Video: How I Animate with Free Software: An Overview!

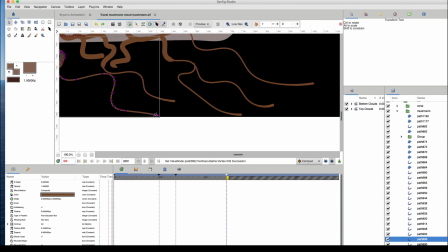(12:24)
So this is literally the first time I've done this in my life, but it worked out really well for this.
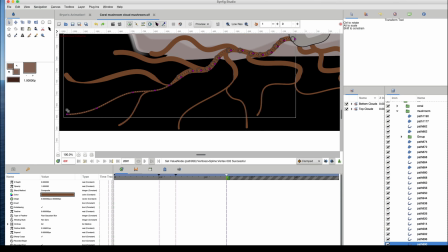(12:27)
So I decided to go over this look where you have these rounded ends, and I made the thickness of just the final vertex a little bit enlarged on each one.
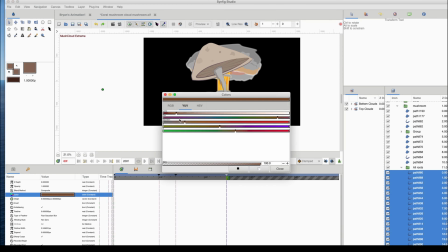(12:35)
So you have that kind of like hyphae kind of like biological sort of thing where just the tip bulges a little bit.
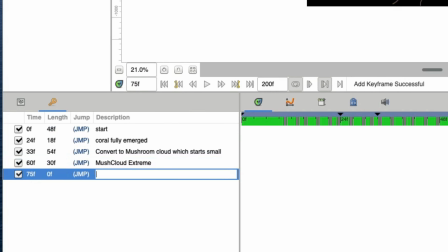(12:43)
Anyway, so now you can see it's starting to come alive a little bit. And this is just a close-up to remind, this is how I've been, keeping organized, labeling my keyframes as I've gone.
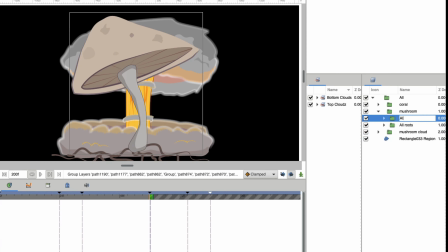(12:51)
And I am sort of moving in chronological order, like moving forward. But I'm not totally just animating forward. I'm laying down major groundwork, and then I'm going to go back and add detail between the keyframes.
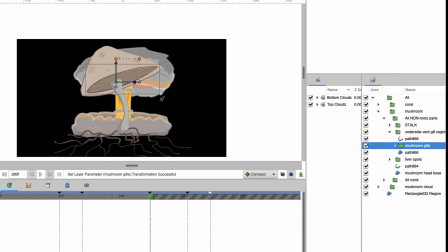(13:04)
So I'm not like a total, bozo about it. All right.
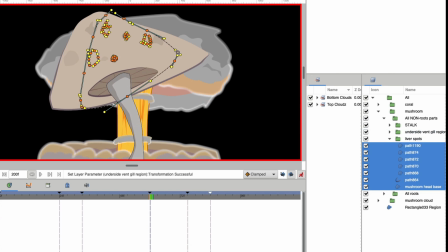(13:09)
So now what I'm doing is I'm going to start figuring out how to distort this mushroom to make it look like it's growing over time.
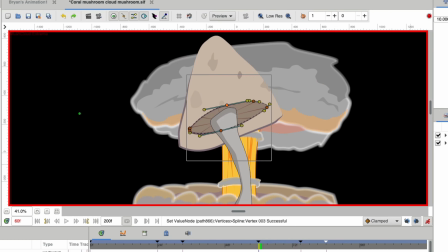(13:15)
And so I think I speed it up as it goes because you get the point. But this was a lot of fun.
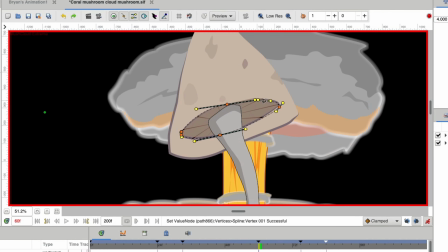(13:20)
And I like almost overdid it, but I think it came out okay. By the way, this transform tool,
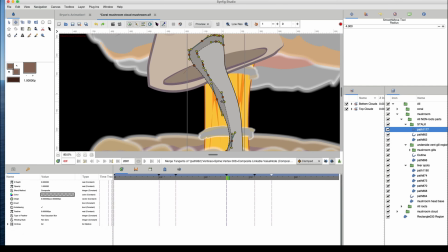(13:27)
it initially, the default hotkey for it is something that doesn't work on my Mac because it's some other function also.
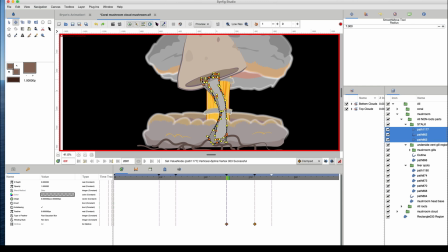(13:33)
So there's actually a way, I won't go into this video, but there's a way you can actually edit hotkeys for Synfig.
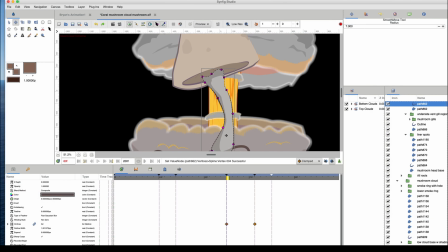(13:38)
And so I changed it to my, I think, Alt-Z.
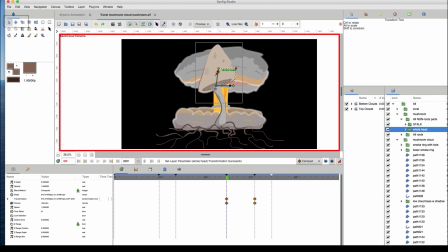(13:42)
And so now I have the super fast hotkey to toggle back and forth between the normal select arrow tool and that crosshair one next to it. That's good for these like little distortion-y kind of movements. It's a really powerful tool that it took me a while to figure out like why people were using it instead of the normal select arrow tool.
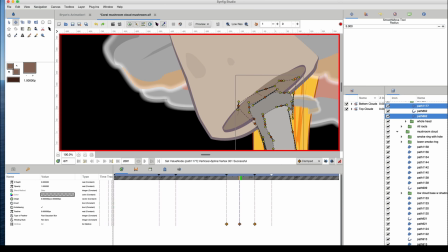(14:00)
But so you can see me using it here just to these more lifelike distortions whenever you have something biological.
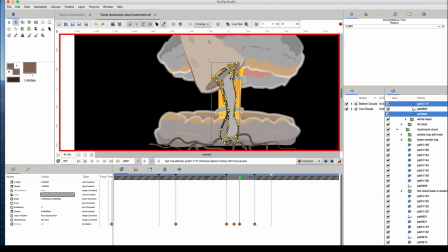(14:08)
By the way, a lot of these shadows, like this shadow here, I've changed to the onto blend mode so that even if it goes out of the lines,
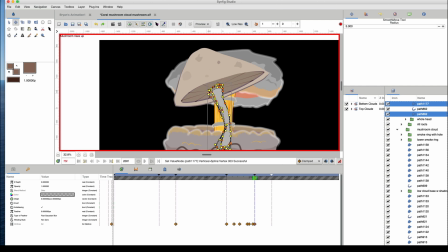(14:15)
you don't see random gray shadow layer floating in space. It only goes in its group on top of the mushroom stem.
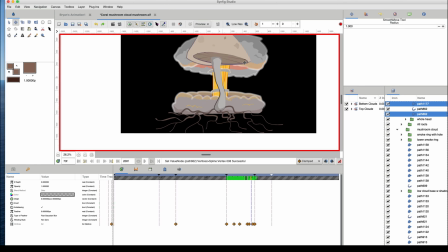(14:24)
So I'm just figuring out, and I'm trying to, here my mind was starting to go to more like animation principles, like squash and stretch, and like how can I do this more like exaggerated motion,
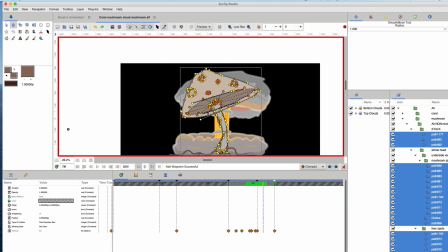(14:32)
but, and generally, and I didn't do a great job of it here, but I'm always trying to like do far apart waypoints first, because once you start to be like, oh, this frame, this frame,
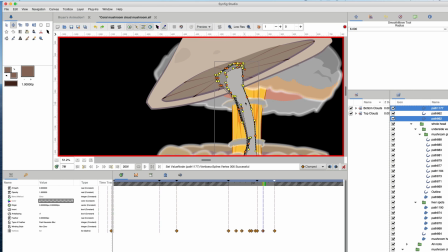(14:43)
this frame, at least for me, I tend to like overdo it, and then the auto-tweening is crazy and it looks unrealistic.
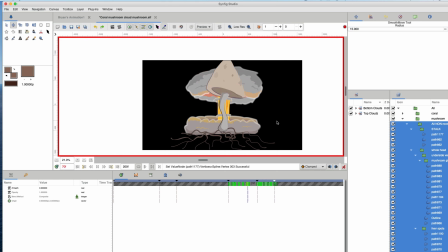(14:49)
So trying to get mostly fluid movements. And yeah, here's me just kind of like tweaking stuff.
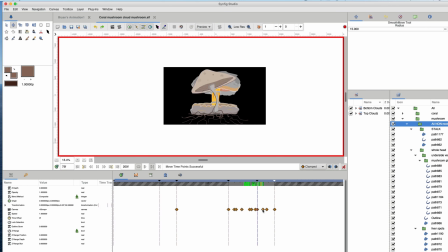(14:57)
And I think here I'm thinking, okay, by the very end, I want it to more line up with that vertical positioning, more like the mushroom cloud and all that.
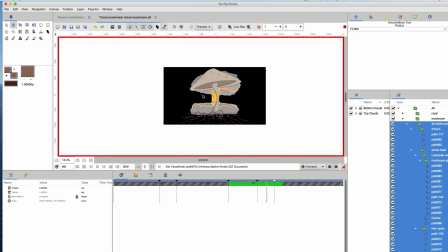(15:06)
All right, what's it doing now? By the way, along the way here, you're seeing me select large swaths of layers at the same time.
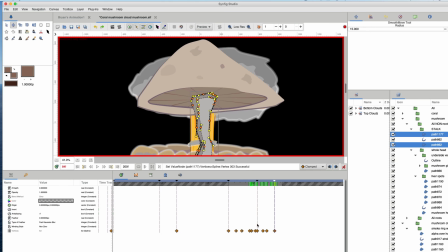(15:13)
So the way I do that is I select a group, and then on the bottom right, there's a button that's like select all child layers.
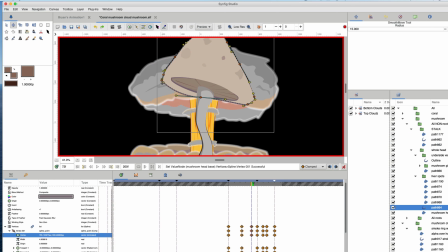(15:20)
And then you just hit that. Then you can hit Control A, select all points, and then you can use the transform tool
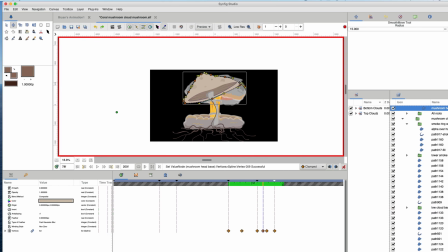(15:27)
to like just store everything you have selected at once. So it's a good way for bulk editing.
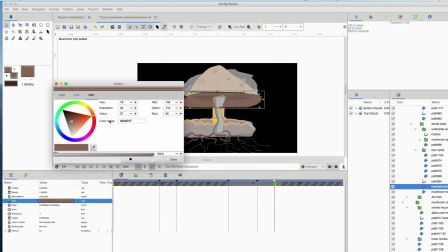(15:33)
That'll definitely make your CPU whine a bit. Oh yeah, here I was decided to add an additional shadow.
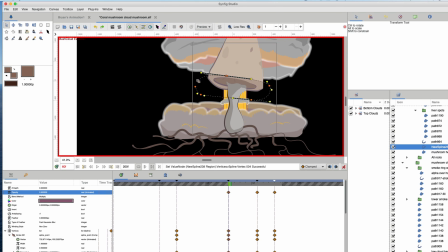(15:40)
A nice blend mode for some shadows is multiply.
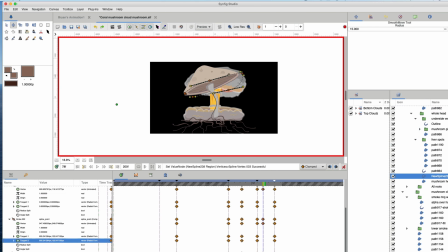(15:43)
You can get another hue, like another color in there, but then multiply and it creates that nice shadow with like, and so I set the opacity like 0.2, 0.3, something like that.
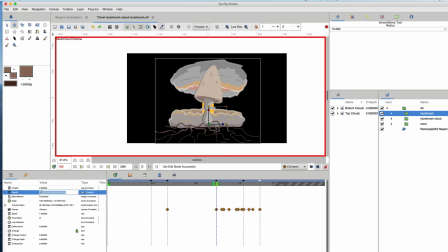(15:50)
In fact, I think I even told the opacity here, I animate it, yep,
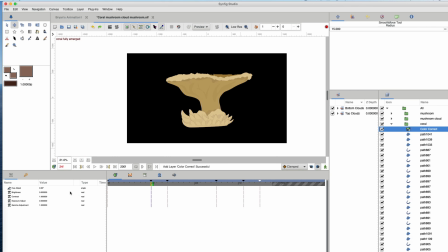(15:53)
so that when the mushroom's tilted and more light might be getting under it, it's a little bit of a lesser opacity and then it darkens.
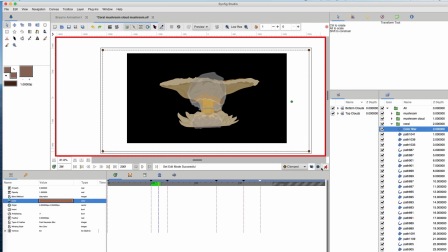(16:00)
Okay, so here I'm just trying to get more artsy. So this, oh wait, actually, nope, type about something else. Oh, yep, it is.
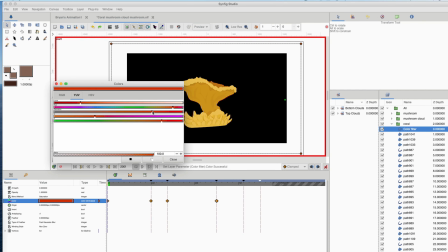(16:05)
Okay. So color filter here. I never done this before, but I decided, okay, I'm going to create a rectangle region over my whole coral thing. And I'm going to set the blend mode to saturation, which means however saturated the color of the rectangle is how saturated all the stuff underneath it will be.
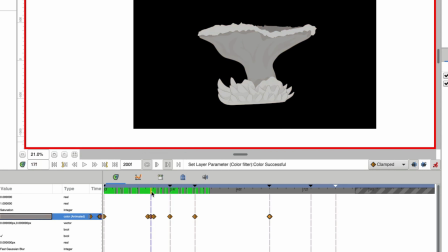(16:19)
And my idea here, so the music video is talking about coral reefs and saving coral and about coral bleaching, which is this process where coral turns white and loses its symbiotic algae.
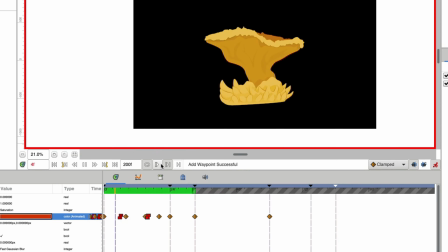(16:29)
And so I figured, okay, I'm going to have this flickering sort of desaturation effect.
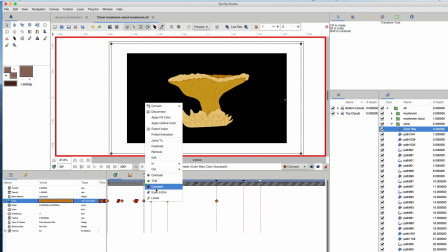(16:35)
And by the way, because I want it to more flicker, you see me starting to change some of these waypoints to the constant
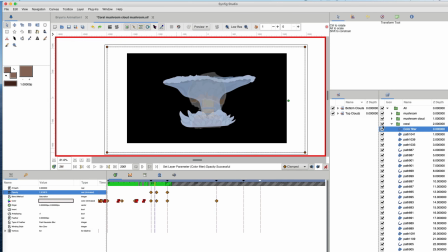(16:41)
waypoint type instead of the clamped orange diamond. So it's switching to that kind of red, like Tetris shape.
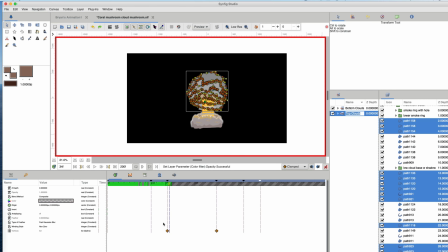(16:47)
And that creates that more like just hard on-off change of an effect rather than like a gradual, like the clamped.
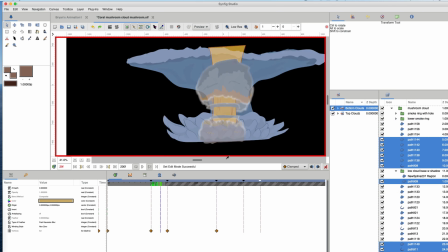(16:56)
So here you can see I'm going back in time to even earlier in that mushroom cloud's formation,
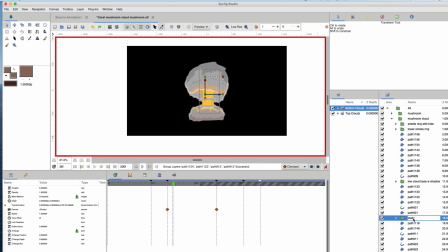(17:02)
so that as the opacity of the mushroom cloud, as it appears, so I started at an opacity of 0,
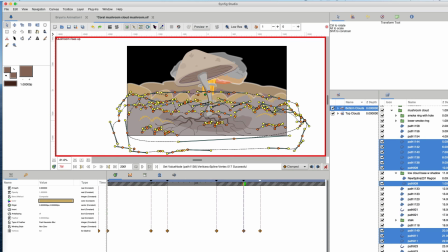(17:08)
and as it grows to full opacity, that cloud is already growing.
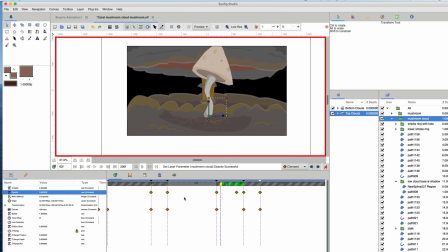(17:13)
And here I'm going to do something cool. So I want the cloud to expand over the mushroom, but I actually want the smoke by the end to go in front of the mushroom.
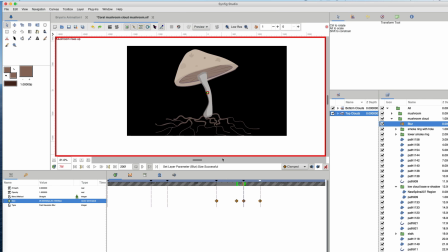(17:20)
So here I'm going to actually animate the Z depth. So on the bottom left here in the object properties, you can see that things have a Z depth.
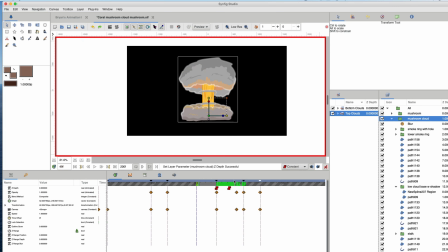(17:26)
Yeah, there I go. And negative is closer to you, positive is further away.
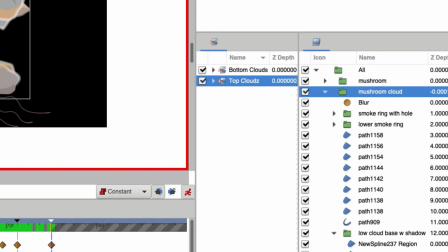(17:31)
And as long as they're the same tier of layer, like one's not inside a folder or anything,
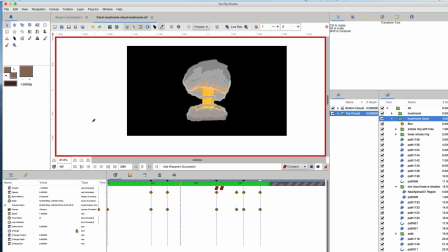(17:36)
you can like animate these Z depths and have the smoke, therefore, like where that red constant waypoint was,
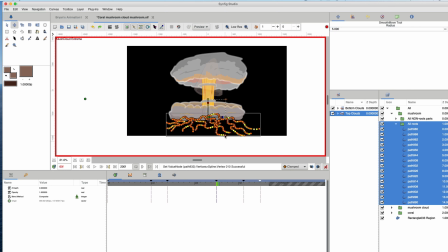(17:43)
it suddenly jumps from the smoke being behind the mushroom to in front of the mushroom. As it's also, I think at some point I blur it and it's fading with the opacity.
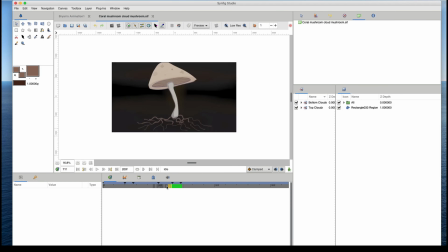(17:51)
So you can create this, that's the best way in Synfig to like have things change their relative distance.
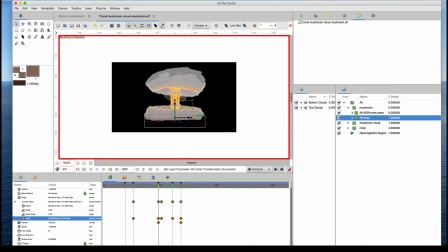(17:58)
I think I did a tutorial on Z depth. It's like a brain with a ghost and a moon circling around it if you want to find that.
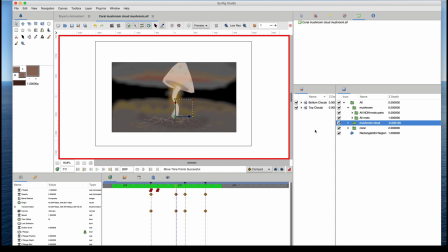(18:07)
So yeah, cool. What else? Yeah, I use the blur effect.
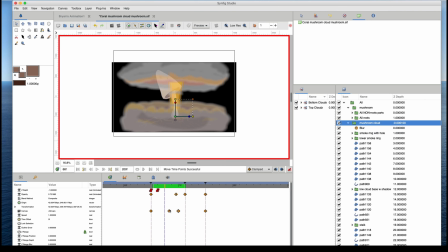(18:12)
So you just go to new layer, blurs, and then I just pick the blur, not the motion blur, one of those others.
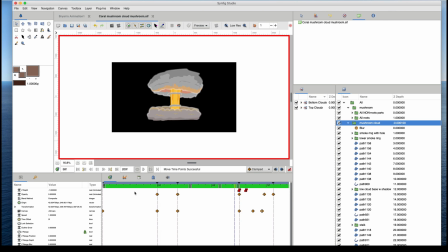(18:17)
But those are cool too. So I think I'm just still figuring stuff out.
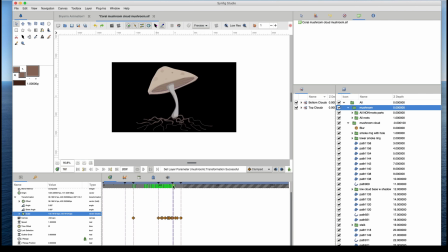(18:26)
And, you know, a lot of it you saw me animate the actual individual vertices, selecting all and selecting groups of it.
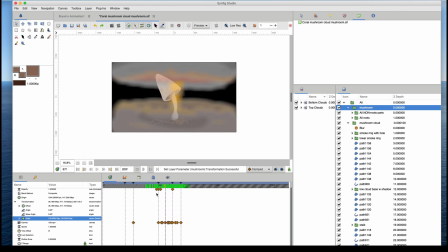(18:31)
But sometimes you just grab the whole group, the whole folder, and just use the handles like the scale and the
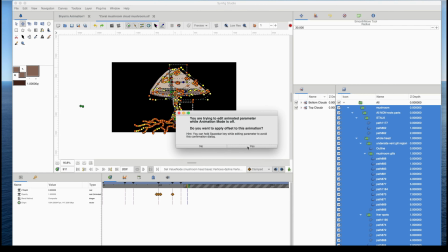(18:38)
rotate and skew, like, you know, as well. Oh, here I did that thing. If you forget to have animate mode on, it asks you if you wanted to do it. But if you have a lot of points selected, you have to click it 1,000 times.
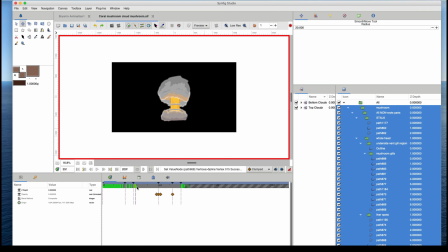(18:52)
Okay. So what am I doing here? Checking stuff out.
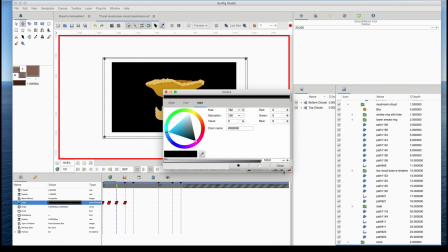(18:59)
Okay, here. So I decided to finish it off. At first I was going to do like a transparency and paint a background, but I decided, okay, I'm just going to do this cool like color flashing thing.
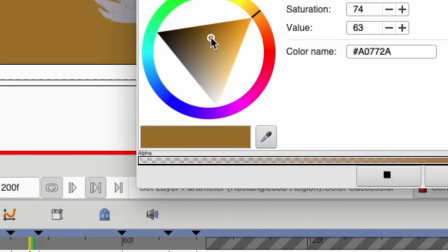(19:07)
So again, you can see I have the constant waypoint type on.
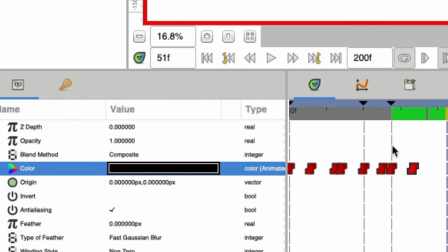(19:12)
So that way, when the color of this rectangle changes, it's an acute change. It's not gradually changing color.
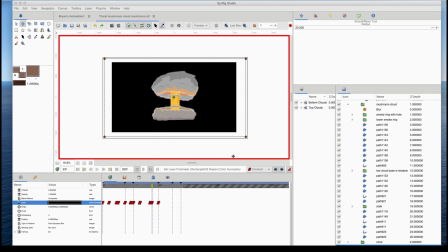(19:17)
It's boom, boom, boom, right?
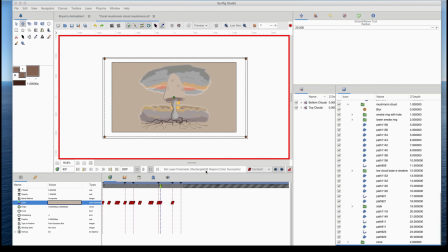(19:19)
And so I'm just thinking like, and there are probably like artistic people out there who have much more, I'm like, color is like really an Achilles heel for me.
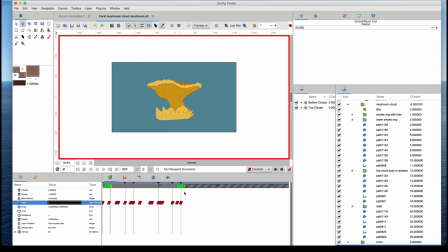(19:28)
But I went with some more kind of like faded natural hues when the mushroom shows up, and a lot of like hot colors when the mushroom cloud is happening.
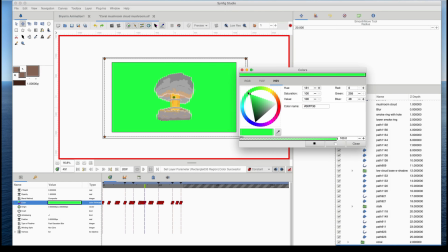(19:36)
And then just some random like, and then I decided to just go like some random funny,
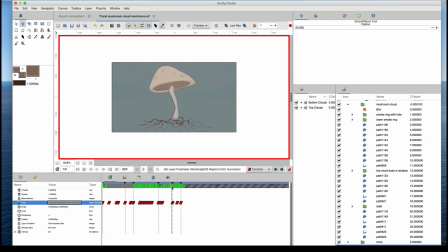(19:40)
like fully saturated rainbow colors for the mushroom cloud and stuff. So a little bit of like just a touch of that kind of like psychedelic kind of feel. Why did I zoom in here for you guys?
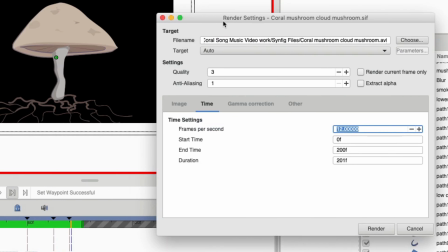(19:52)
Oh yeah, so now I'm just rendering. I
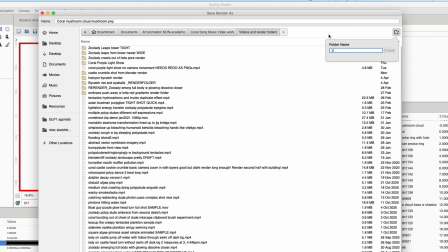(19:54)
set the resolution to 4K, so 3480 times 2160, and So then we're rendering.
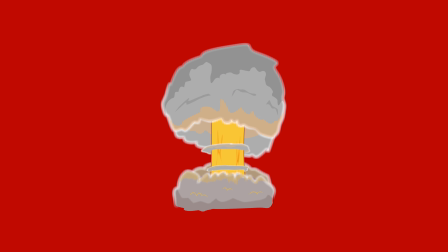(20:01)
And so here's the final thing. So this is an excerpt from the song. It might not be where I put it, but yeah, I think it's gonna loop one more time.
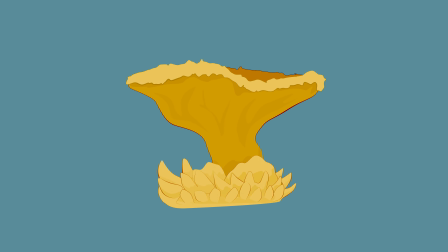(20:10)
But anyway, yeah, so I hope you enjoyed watching this video and just got a sense of my general thought process as I'm going through this whole thing.
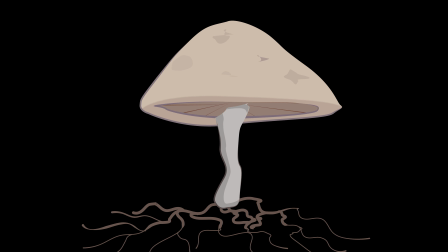(20:16)
I'm sure there are plenty of other tidbits or questions I could field about this video, so please throw them in the chat.
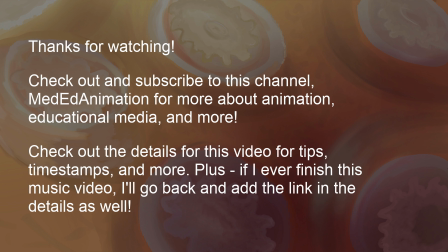(20:22)
I mean, throw them in the chat. So much zooming. Throw them in the comments, and I will get back to you. Enjoy.